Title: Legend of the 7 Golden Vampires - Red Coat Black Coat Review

As a child raised on the Universal Monster movies, I never became much of a fan of the Hammer films.
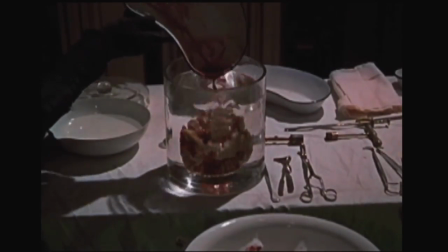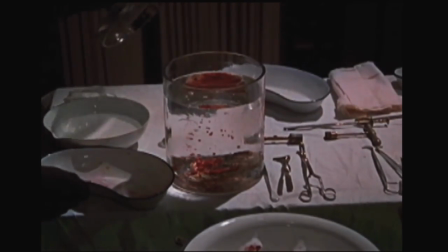(0:14)
While the glorious black-and-white Frankenstein and Dracula submerged me in another world, the color Hammer films just looked gaudy and cheap.
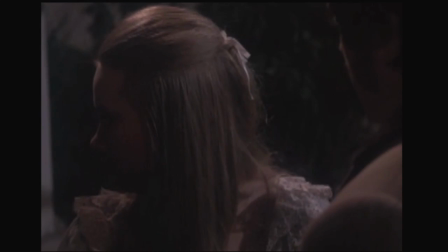(0:24)
These movies had an awful lot of talking. Yak, yak, yak.
I can't just leave them.
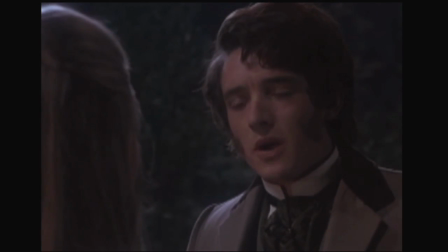(0:31) Not like that. Why not? You've told me often enough how he treats you, how you long to get away.
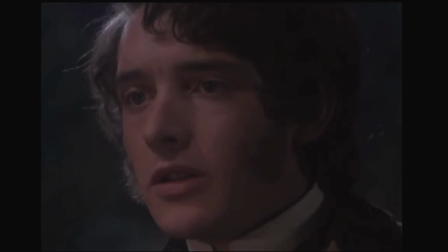(0:38) He'll never agree to let us meet any other way. But my mother... She married him, didn't she? She's also my mother.
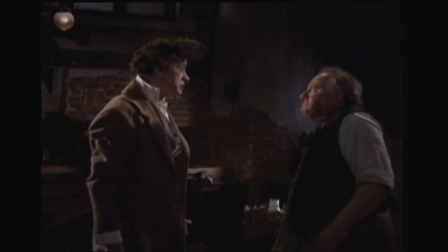(0:48)
And what kind of a Frankenstein monster is that? He just looks like some dude. But there's always an exception, and in this case, it's Legend of the Seven Golden Vampires.
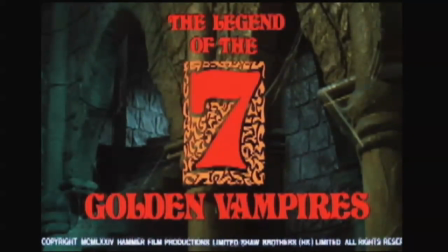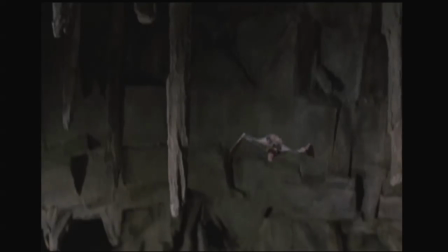(1:07)
A mash-up of Hammer and Run Run Shaw. Not just my favorite Hammer film, but one of my favorite horror films of all time.
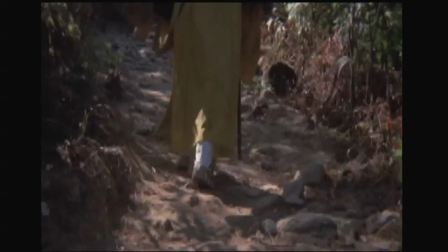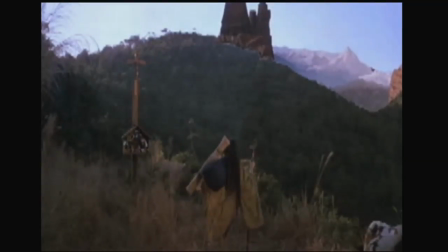(1:19)
Movie opens with a Chinese priest, making the trek all the way to Transylvania to humble himself before the mighty Dracula.
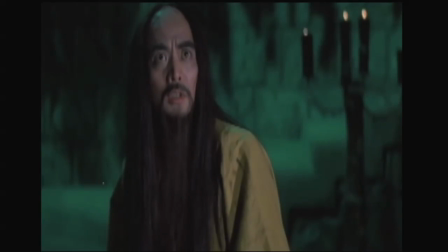(1:26) Who dares to disturb the sanctity of Dracula?
For some reason, Christopher Lee doesn't play Dracula in this movie.
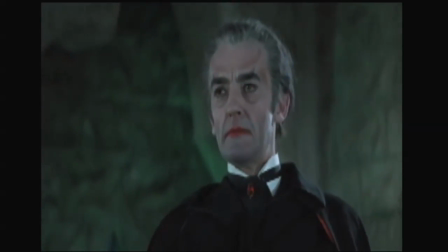(1:34)
Maybe it isn't supposed to take place in the same continuity as the other Hammer Dracula movies, or maybe he just wanted too much money
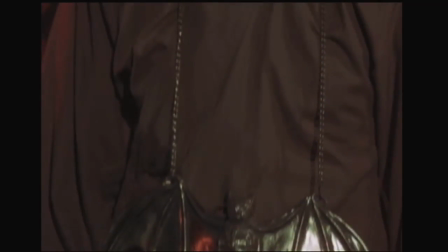(1:45)
The priest explains the seven golden vampires who once ruled the peasants with an iron fist Haven't been cutting it lately,
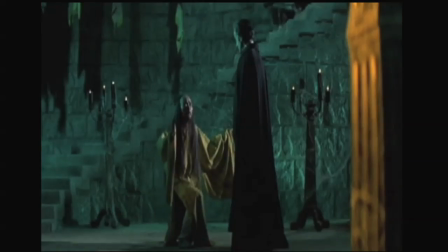(1:52)
and now everybody is living their lives happily doing whatever they want He asked Dracula to come back to China with him to start kicking ass and taking names
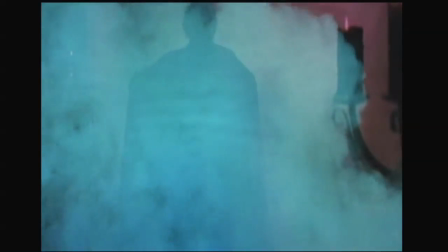(2:04)
Dracula takes over the priest's body, which is great, because it means we can ditch the subtitles and have everybody speak in English.
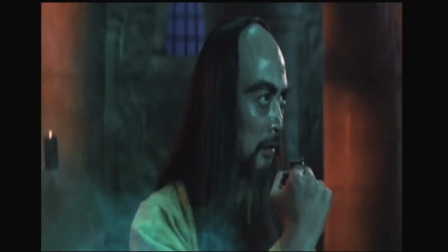(2:11) The immortal power of Count Dracula!
Just like the title suggests, the movie doesn't limit itself to just one boring Frankenstein monster or mummy,
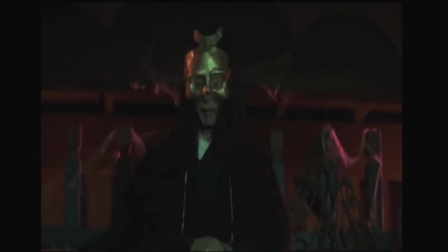(2:23)
but gives us seven golden mask-wearing vampires, who know kung fu, are deadly with a sword,
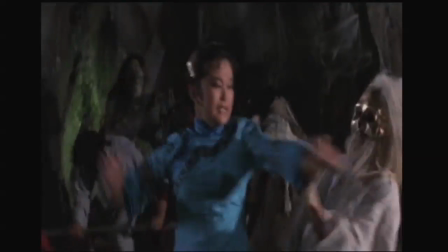(2:29)
and have an entire army of the undead under their command. I mean, every inch of the screen is filled with monsters and horror action.
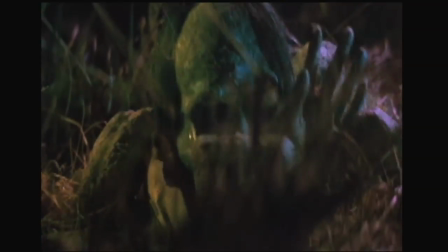(2:40)
Amazingly, this masterpiece has its detractors. A big source of criticism is the obvious phoniness of the clunky masks worn by the dead army.
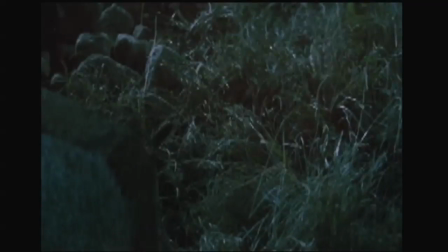(2:48)
I think they look great. The faces never struck me as cheap, but stylized.
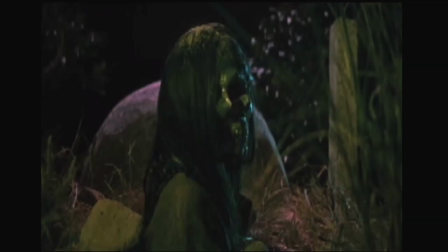(2:53)
The zombies are much more frightening when you can't see the actor's eyes. You're just looking into two soulless black pits.
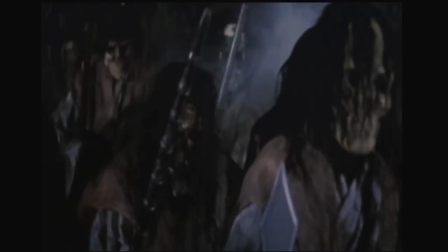(3:00)
To this day, I'm genuinely creeped out by this image of a hundred newly risen corpses shambling and hopping en masse.
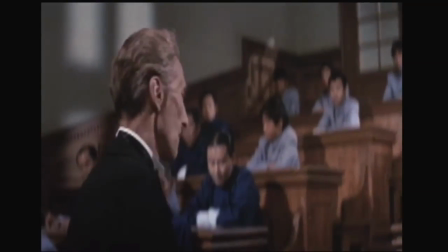(3:08)
There's no Christopher Lee, but Peter Cushing is back to play Van Helsing.
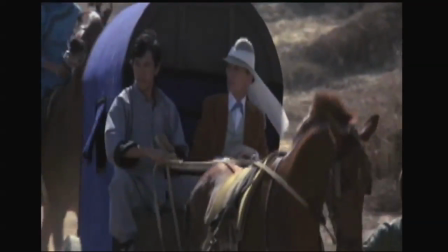(3:13)
Him and his handsome son are asked to employ their expertise in the field of vampire hunting to help the seven brothers,
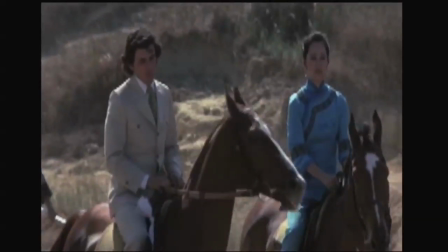(3:19)
and their one sister, destroy the seven golden vampires. Actually, six golden vampires.
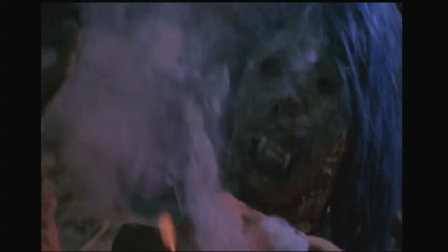(3:27)
One of them gets killed in the very beginning of the movie, so Van Helsing and the brothers are off to kill the remaining six.
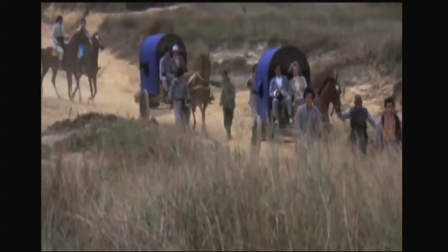(3:34)
The entire expedition is underwritten by a Scandinavian millionaire.
I'll finance the trip to this village.
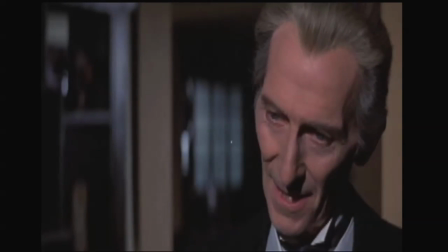(3:42) On one condition. And what is it? That you take me along too.
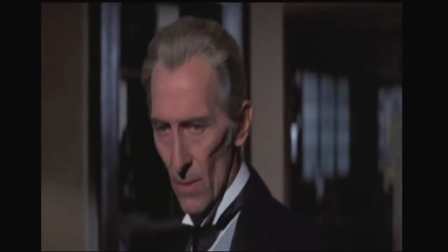(3:48) I think a vampire hunt sounds exciting.
Because we've just had to endure a lengthy scene of exposition, the group is immediately attacked by a band of thugs.
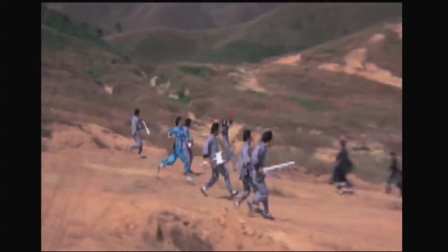(3:57)
The outdoor location serves the fight well, allowing for long shots of the entire group squaring off.
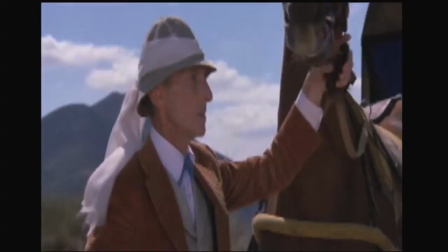(4:04)
Jeez, nice princess hat, professor. Meanwhile, the seven golden vampires, six golden vampires, continue to terrorize the village.
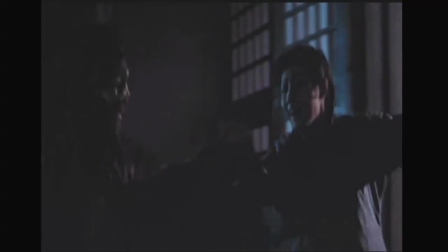(4:16)
They slice up the men and kidnap the women. After tearing their shirts off, of course.
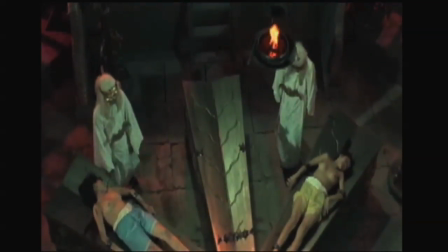(4:23)
I'm always a little uncomfortable with the mixing of sex and violence.
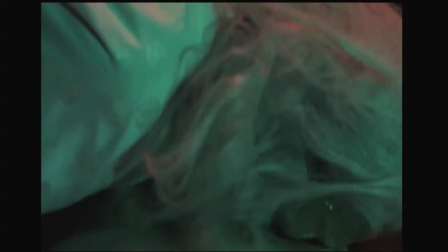(4:26)
The filmmakers clearly intend the bare breasts to be titillating, but it's hard to enjoy them when she's fearfully struggling for her life, or being drained of her blood.
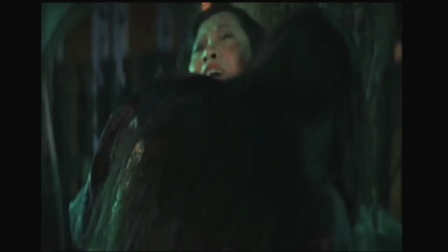(4:35)
It's kind of a boner buster.
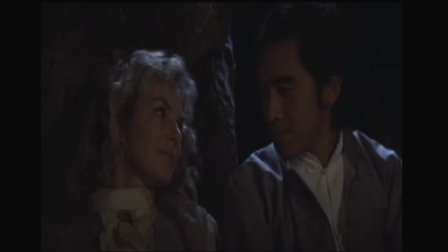(4:41) Do you think they could be falling in love? Now they're in this desolate place. I think it is most likely.
Within the expedition, romance flourishes, and because we're talking progressive 1970s filmmaking, it is interracial romance.
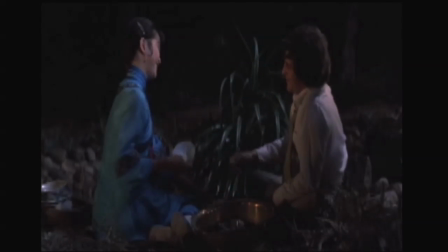(5:00)
Van Helsing's Paul McCartney-looking son falls for the sister, and the blonde Scandinavian falls for one of the brothers.
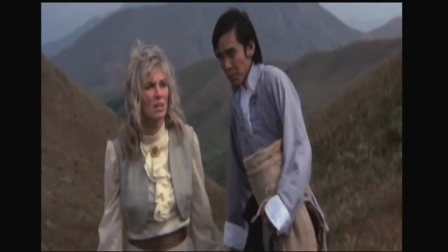(5:07)
It's interesting to note the subtle differences in how these relationships are depicted.
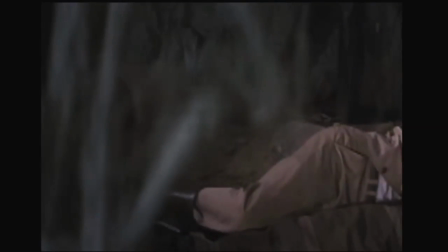(5:12)
We see Van Helsing's son sleeping alongside the sister, arm wrapped around her, very intimate.
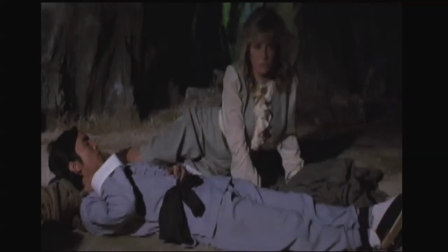(5:19)
But then, when we see the blonde with her Chinese lover, they're sleeping head to toe and she covers him with a blanket, more maternal than sexual.
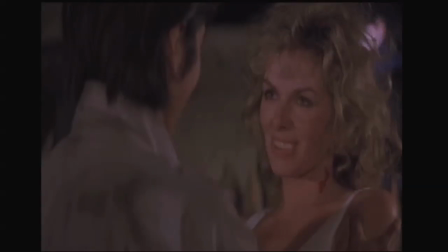(5:28)
We get to see Van Helsing's son and the sister kiss, but the blonde and the brother don't have any physical contact until after she's a vampire and they both have to be killed.
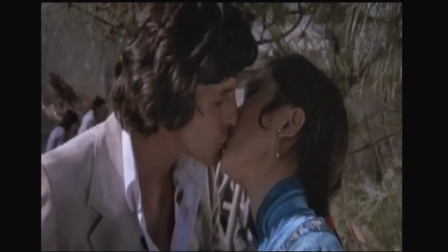(5:38)
It's like the filmmakers felt the audience would be more accepting of a white man with a Chinese woman than a Chinese man with a white woman. When the expedition arrives at the village, they go on the defensive, preparing for the oncoming attack by the six golden vampires. Three golden vampires. What? They killed three more during the ambush at the cave, so now there's just three golden vampires left.
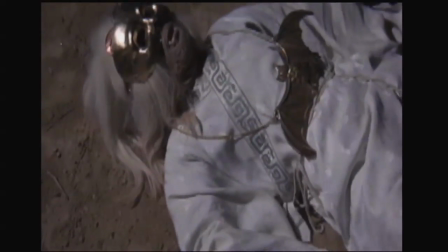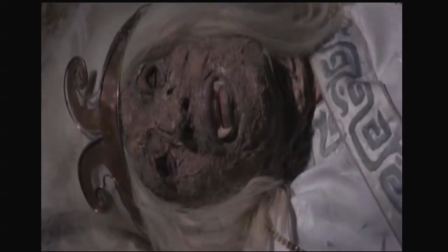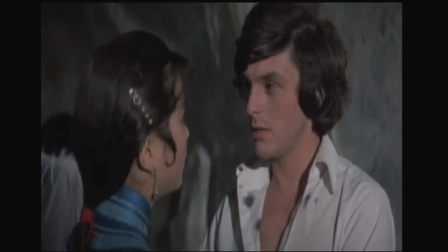(6:18) You're like a beautiful porcelain kitten. Then suddenly you're a fighting tigress.
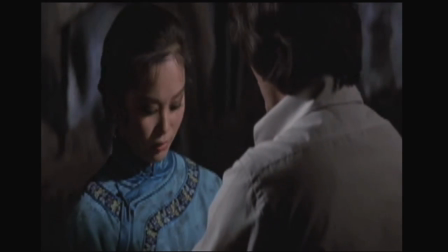(6:23) It's incredible.
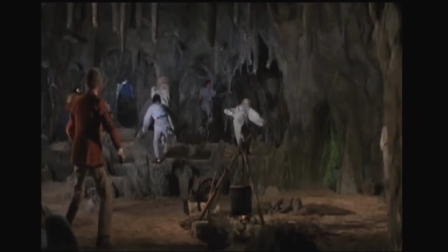(6:25)
Yeah, and one minute, you're the rugged vampire hunter, but the moment they actually show up, you and your candy-ass father are cowering in the corner, leaving all the fighting to us.
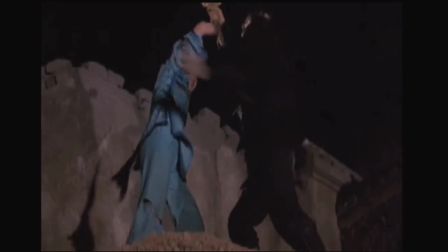(6:37)
During the final battle, most of the seven brothers are killed. The sister, who the entire movie has been kicking ass and saving the Van Helsing duo,
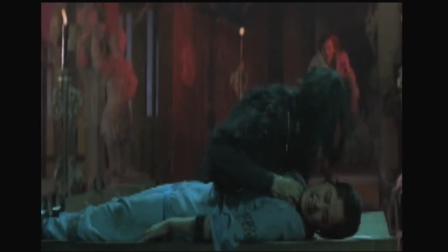(6:46)
is kidnapped by the final golden vampire and made helpless, so that Van Helsing and his son can save her,
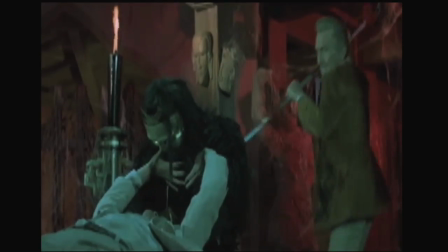(6:53)
thus restoring their masculinity.
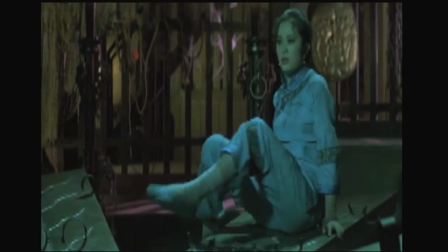Yeah, don't worry, baby. It's okay. The man's here.